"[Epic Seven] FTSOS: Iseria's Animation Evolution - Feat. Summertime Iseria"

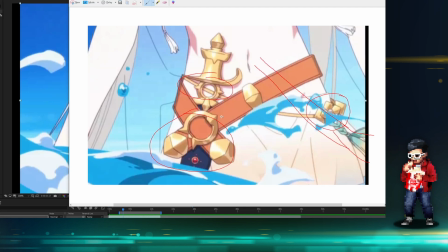Remember, we're spinning this way, right? We're spinning this way, and so all the elements in the foreground are going this way. All the elements in the background, sorry, I'm drawing a lot. All the elements in the background are going this way.
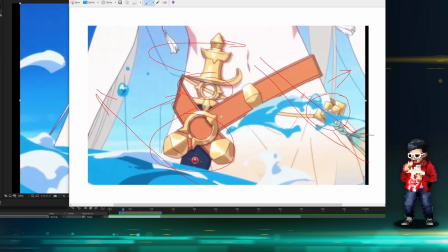That's how you sell that 3D space that she's spinning, right? So just keep those things in mind as we continue.
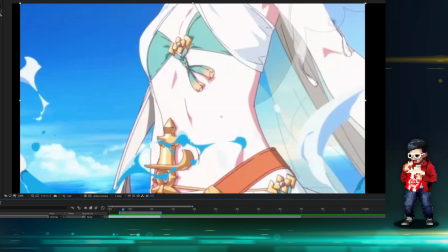Okay, so we're spinning and spinning, and look at the sky.
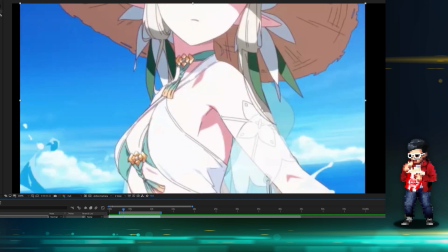Look at we got the background, we got the sky in now, and we got some clouds.
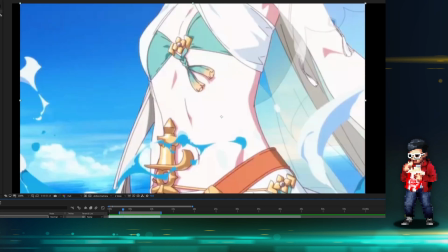And so even just the color tuning, you can feel the warmth, you can feel the coolness of the sea and the sky and the atmosphere. We get this beautiful look on Iseria here, and I like how they did this kind of,
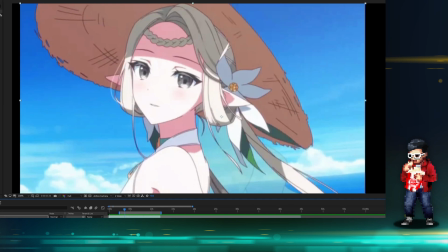as the camera is turning, you can see the background is changing. Remember what I said, the background, the clouds, follow the clouds.
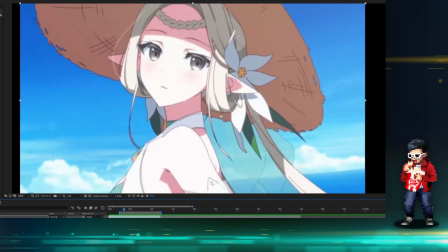So I'm going frame by frame. They slow down the frames here on purpose. Again, hero shot for the face.
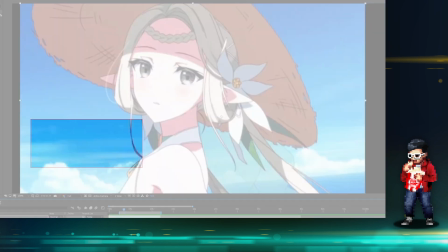Look at the cloud movement, right? So the frames are doing this from here to here to here.
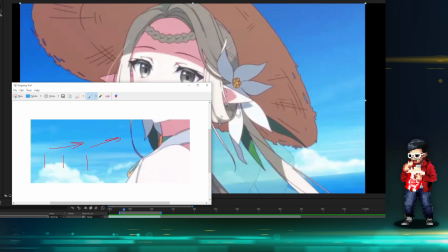So the movement is this way. So what I just said about the background has to move this way. Foreground has to move the opposite way to sell the spiral.
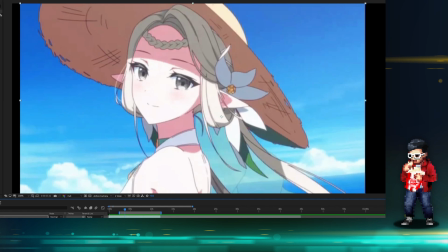The expression on her face as well, that soft smile. Like if you don't break down and do a slow frame by frame, you maybe not notice all those little details, but it's what makes the S3 animations amazing to watch.
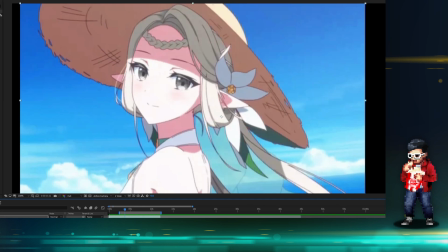You can watch them over and over and over again, and almost every single time you might pick up on something new, which I think is very, very cool. Like unless you do a frame by frame and you study it already,
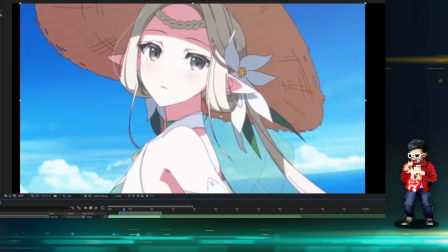you will actually, every single time you see a very good S3, you'll be like, oh man, that S3 is really good,
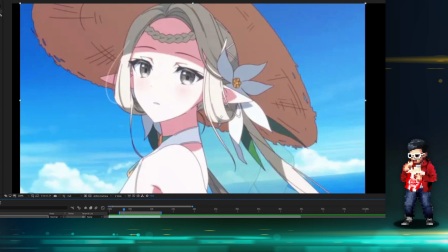and you're gonna be actually just digesting new portions of the S3 almost every single time.
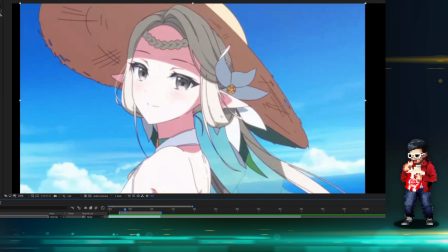Maybe not all the time, not every single viewing, but like maybe a separate day or some week, you're just like, hey, wait, I just noticed this on this S3 animation, I never noticed it before.
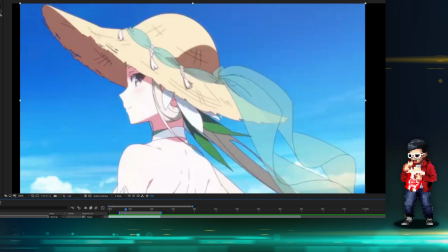It's that kind of stuff, the details, right? That really helps. This kind of side profile, very, very nice as well, showing a bit of her back. Let me recrop this a bit so we get to see the whole thing.
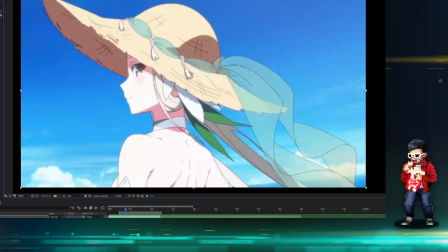There you go. Showing a bit of her back, again, very beautiful. Really shows off the entire design, right?
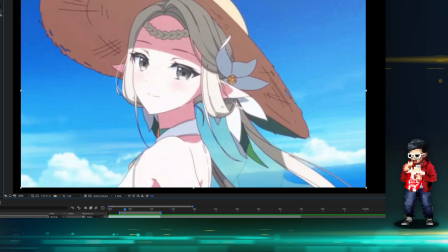So I mean, they did all that concept artwork, and it's a shame if they don't show the whole thing.
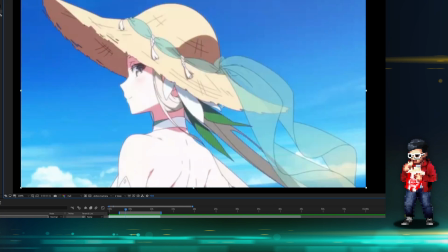So this, by showing this like this way, it also not only just does really cool storytelling, it also helps them have an excuse of showing all of her, right? So like realistically, at least from the S3 animation, we've seen at least 180 degrees of her, which is pretty good.
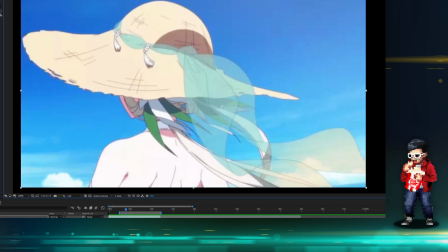The hat, the ribbon, what is it called, the ribbon? Whatever, the cloth flowing in the exact same direction that you would expect.
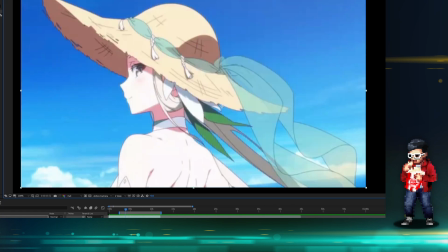This is a bit quicker, they're cutting this a bit quicker.
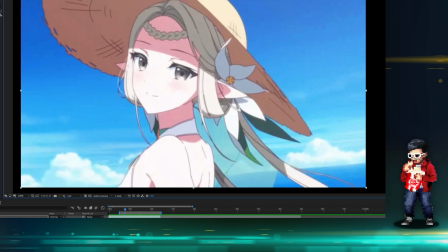So they're extending frames here so that when they're full-time animation, it feels like you see her more like longer.
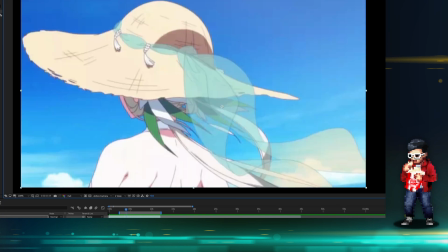They'll cut here very quick, as you can see that there's one frame, boom, it spins.
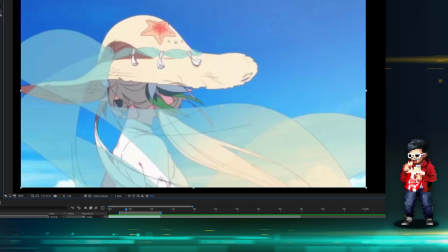Why? Because of course, if you cut the frame, you have a faster animation. But the thing is, like, they don't want us to be like focusing on only the back portion, right?
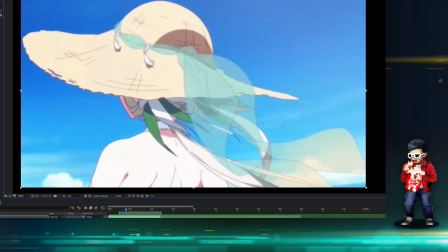Like it's still nice to see like her hair is tied up like that. We already kind of know based on the in-game.
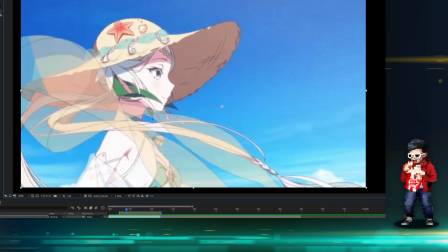And then we get the side profile again, and then she starts looking up.
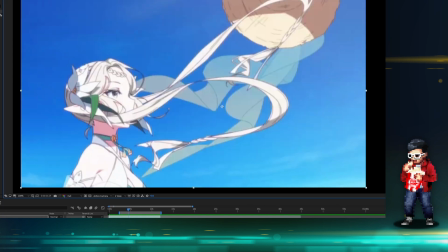Now there's a difference of this looking up. I love how the hat flies too. The hat is what it will lead our eye.
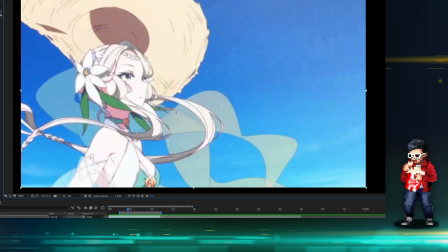So as the hair Like all of this is so good. You know, I keep saying it's so good, it's so beautiful, whatever.
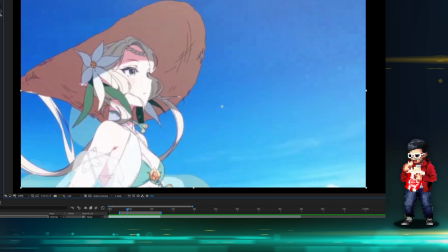I just because I'm at loss for words in terms of like how good this animation is.
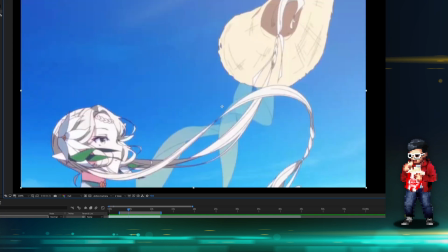The hair, it flows up. You follow the hat. The hat becomes our kind of like our target here.